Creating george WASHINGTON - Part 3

These kinds of transformations of the imagined into the experienced, that's something new.
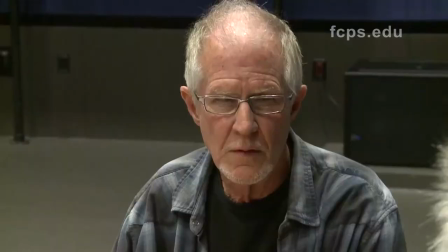(8:25)
Be a little more. The actor performances are rehearsed to the same level of artistic nuance as the other elements of the production.
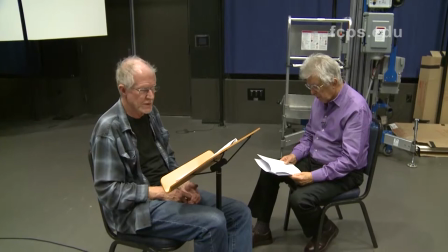(8:34)
Yeah, so I'll start with the GW3. Yeah, on page two, right? Yeah. Okay.
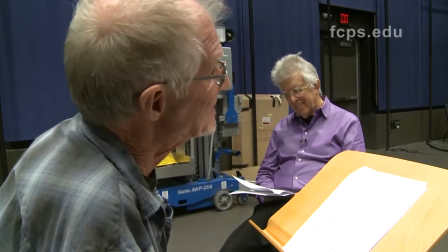(8:41) I retain an unalterable affection for you, which neither time nor distance can change.
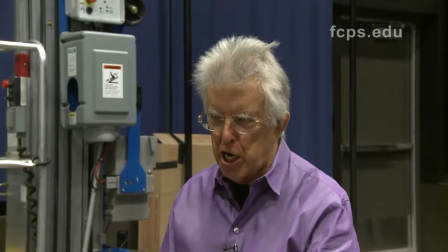(8:50) And neither time nor distance can change.
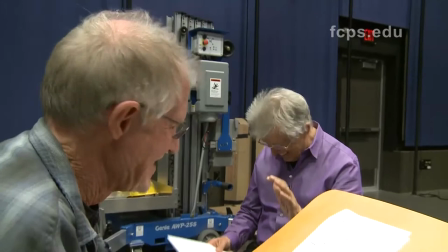(8:55)
Change. It's okay. Sort of like a tam-tam. It's just things.
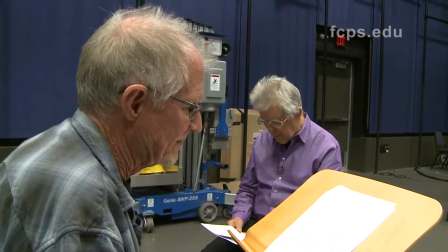(9:00) So, I retain an unalterable affection for you.
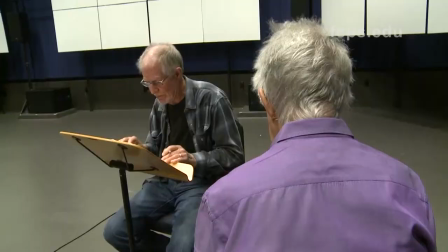(9:07)
Right. You know?
Which neither time nor distance can change.
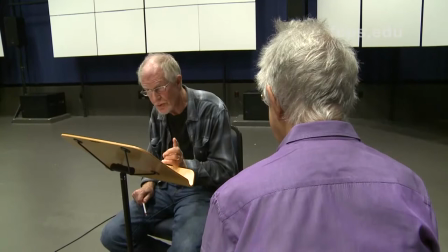(9:13)
Yes, there you go.
An unalterable affection for you.
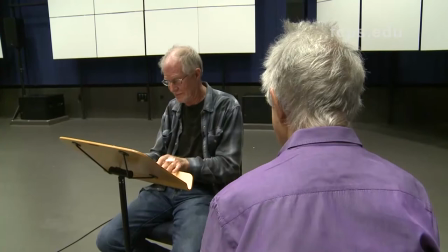(9:17)
Yeah.
Which neither time nor distance can change.
That's it. That's it. Yeah.
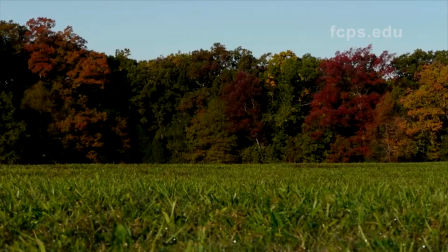(9:28)
I think the initial impact of this piece is in the text that Roger has pulled from Washington's diary entries and letters.
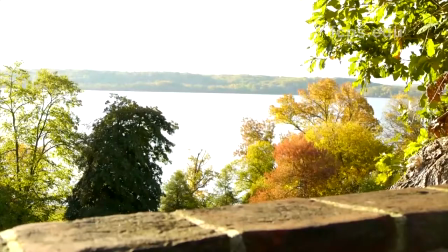(9:37)
So as I'm walking around the state, I sort of have the recitation of that sound in my head of his texts.
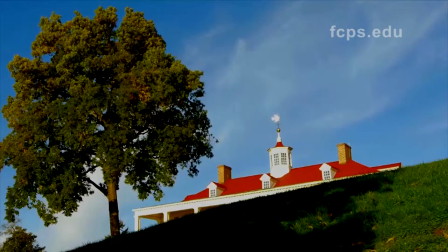(9:44)
And walking around the estate, you could see a tree, and it would have absolutely
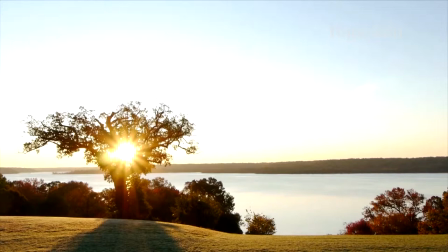(9:50)
different meaning than just a tree on the historical landmark of Mount Vernon, but instead would also have this context of Washington's own text
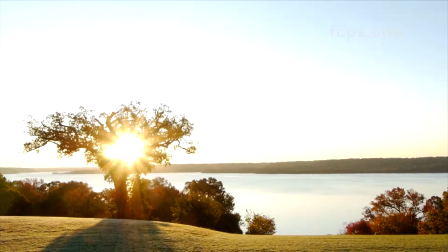(9:58)
to frame it. So that changed my perspective
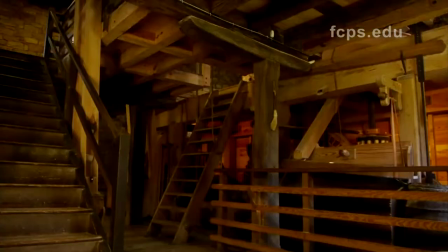(10:06)
of the estate, and I think these images and that text for the audience at the Kennedy Center,
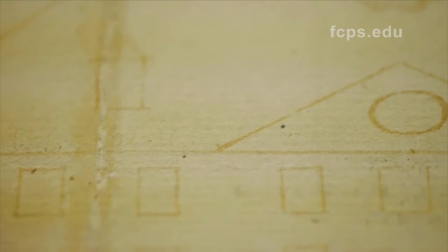(10:10)
it'll have the same sort of impact, that they'll see an image that is authentic.
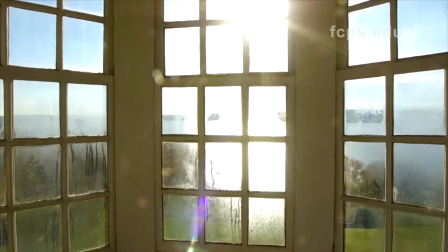(10:15)
It's from the estate. It's from an artifact that Washington drew or wrote, and they'll hear his own text. And the goal of the combination of these elements is to cast a little bit more emotion and meaning onto what would otherwise be historical artifacts. It was crucial to us from the beginning that all the levels of this work, the ideas expressed,
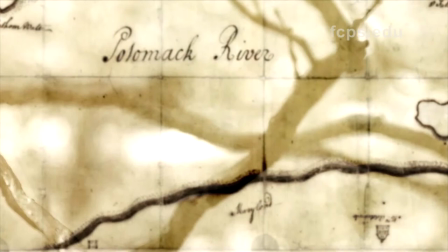(10:42)
the voices heard, the orchestral music,
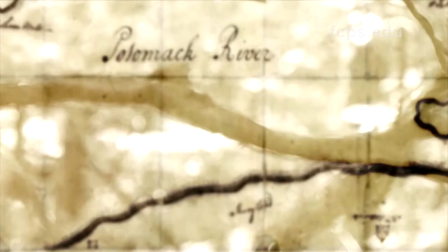(10:47)
the images moving, the computer transformations of natural sound and so on,
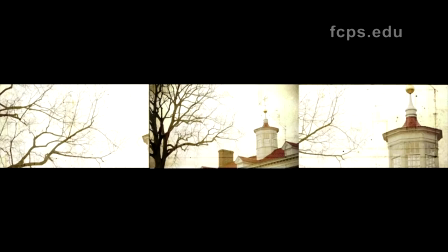(10:54)
would all be interactive and at some kind of parity, so that they never contradict each other,
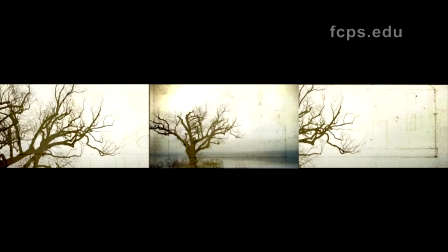(11:01)
they never interfere with each other, they're always flowing in support of one another.
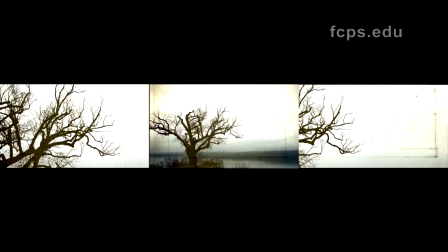(11:07)
So if you are at a performance of this work and you are thinking only of the sights or only of the words or only of the sounds,
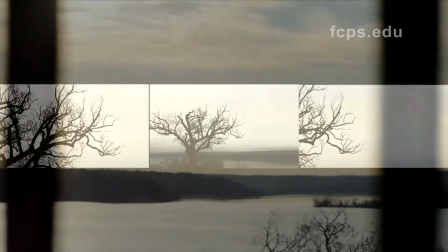(11:16)
then you're missing something. Because the desire on my part is that this becomes a kind of amalgam,
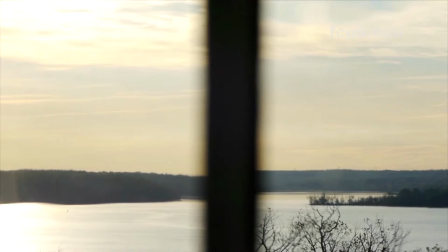(11:23)
which pulls everything in our capacity to feel,
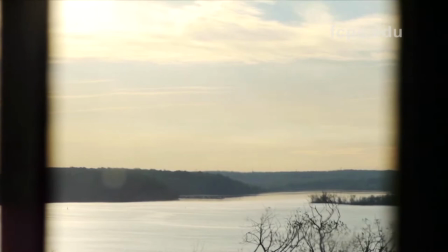(11:28)
to understand, to experience, and puts it all at the service of one
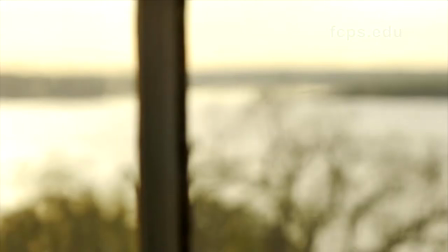(11:34)
multifaceted vision.
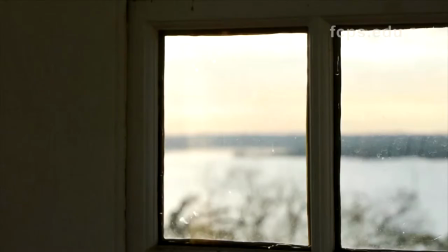(11:36) I see their situation, know their danger, without having it in my power to give them further relief.
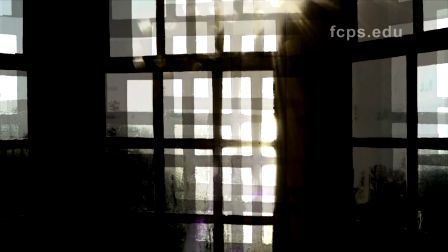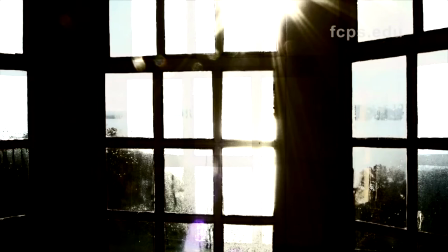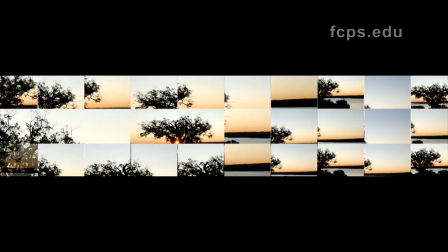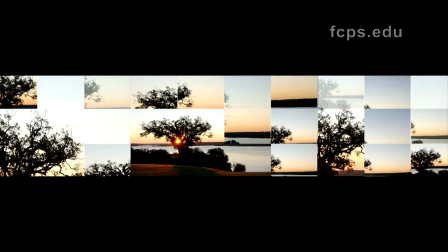(12:06) Intellectual light will spring up in the dark corners of the earth,
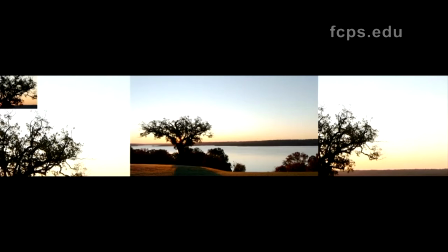(12:12) that freedom of inquiry will produce liberality of conduct,
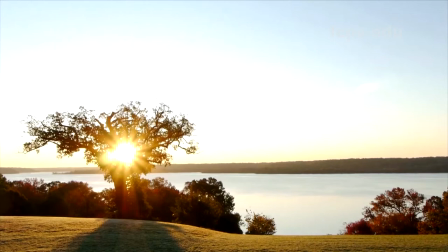(12:18) that mankind will reverse the absurd position that the many were made for the few.